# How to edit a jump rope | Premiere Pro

This is just gonna be like a vlog style type of explainer video and how you do that
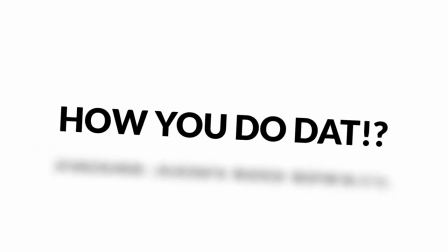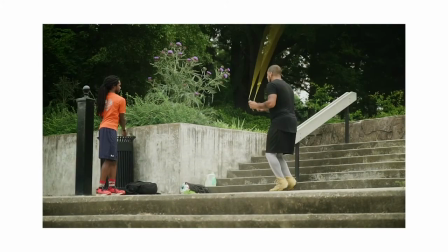0:21 If you haven't watched the jump rope video where I go and meet Carmine and do all the jump roping and buy a jump rope
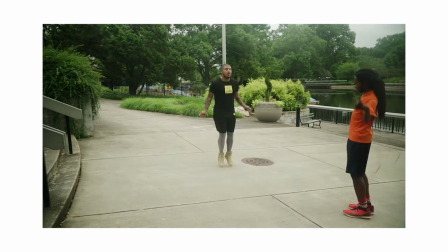0:26 And he's you know giving me tips and stuff like that as far as speed roping goes Go watch that video right now.
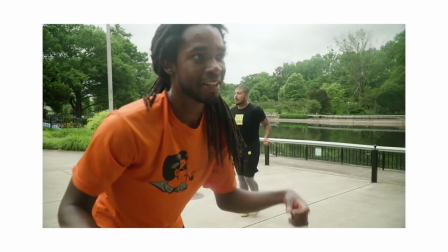0:31 You'll it'll make sense Why you're what like before you watch this video. It's almost like a prequel to the sequel. I think that's a band So as mentioned in the video before I didn't really I didn't succeed at doing the plan that I wanted to do, but I still want to use the footage for something And so this is what I did It's very similar to the dance video and how I explained how I did the dance video Except there's a couple things that are a little bit different So the first thing I did was I edited first I edited edited Everything in after effects I didn't use the entire clip in after effects and what I did was I tracked his shirt on his shirt
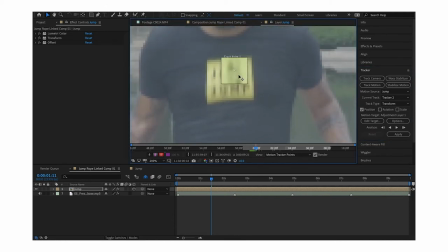1:04 There's a yellow square that has the word just jump on it And it's it helps because it's very contrasting with the the rest
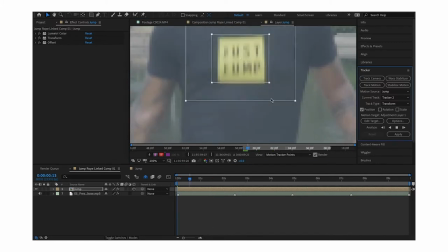1:12 of his shirt It's bright yellow and then the rest of shirt is black and so after effects didn't really have a hard time Tracking it and so like if there
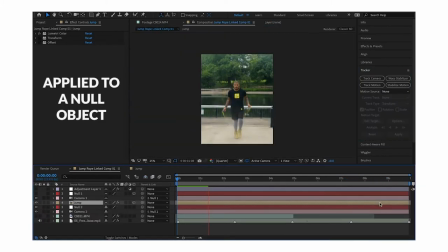1:19 was anything I just kind of adjusted the keyframe manually and after I did that that's when you can see that it kind of just follows the Just jump so the viewer almost feels like you're standing across from him and jumping at the same pace and doing all that kind of stuff so that was the first thing the second thing was to the beat of the music which was this song right here because I can't remember it but it's the song at the bottom of the screen right now I used a scale creep creep creep frame I use a scale keyframe and just scaled it up
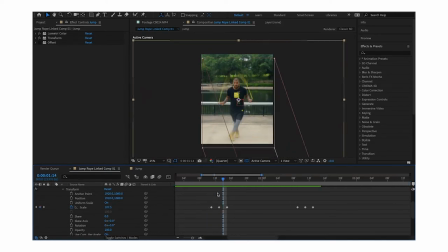1:48 to the be the song and then I think it was like two frames per keyframe so there's three keyframes all together so let's say I started a scale of 100 went up to like 115 and then back to 100 and that's a little scale to the beat kind of thing. On top of that, at the same time it's scaled up and stuff like that, I use an offset keyframe. And what that does is it pretty much duplicates your clip and you can blend it with the original clip.
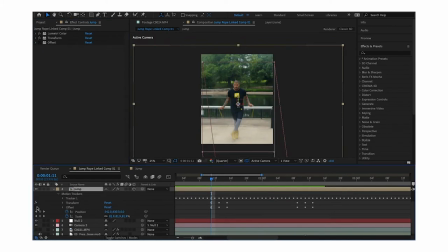2:13 And I put mine at 50% and it kind of creates like a, almost like a, I don't even know what to call it. I don't wanna say shadow, but it's not a shadow. But it's like a duplicate and you can offset it, meaning that you can adjust the position of the new frame or the new clip, the duplicated clip.
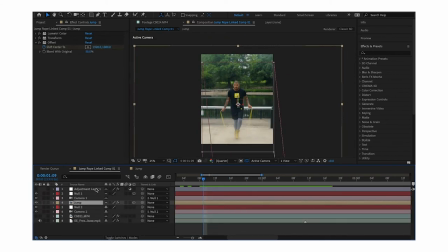2:30 And the last thing that I did, because I used the transform effect to do the scale, I used the scale effect on the entire clip itself, so outside of the effect. I just had one that kind of just started at the beginning, it was at normal, and then it zoomed in, kind of closer to him in the middle of the video itself.
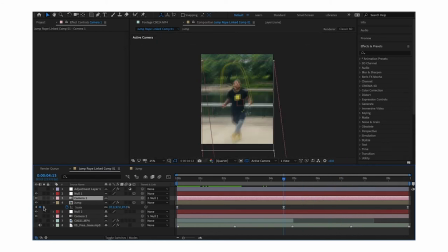2:47 And then, as it went to the end of the clip, that's when it kind of zoomed back out.
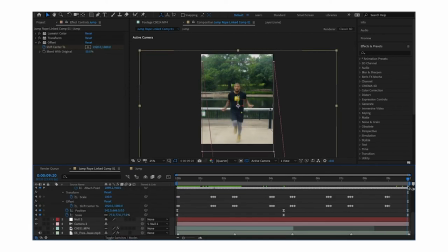2:52 And what I did with the offset and the scale was I put it at the end of the video and at the beginning because I wanted it the video to
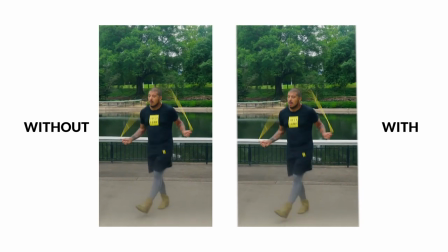2:59 loop almost perfectly but at the beginning if I were to play it without the offset effect you could definitely tell that it's not
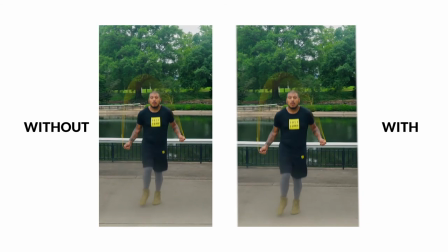3:06 look perfectly but if I throw that effect in there because I've been using it throughout the video it kind of just flows together now I know that was kind of quick let me know if you have any questions in the comments below and thank you thank you thank you for watching this video
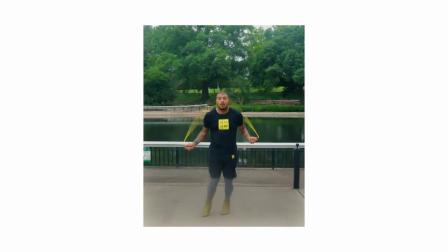3:19 and here's the the clip one more time last
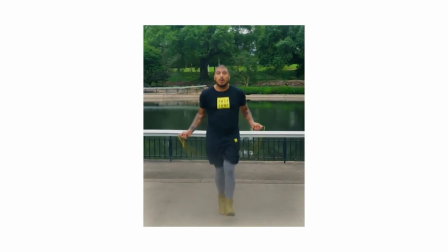but not least Like I said, I know I already said comment, but don't forget to like comment subscribe, and I will see you in the next video Bye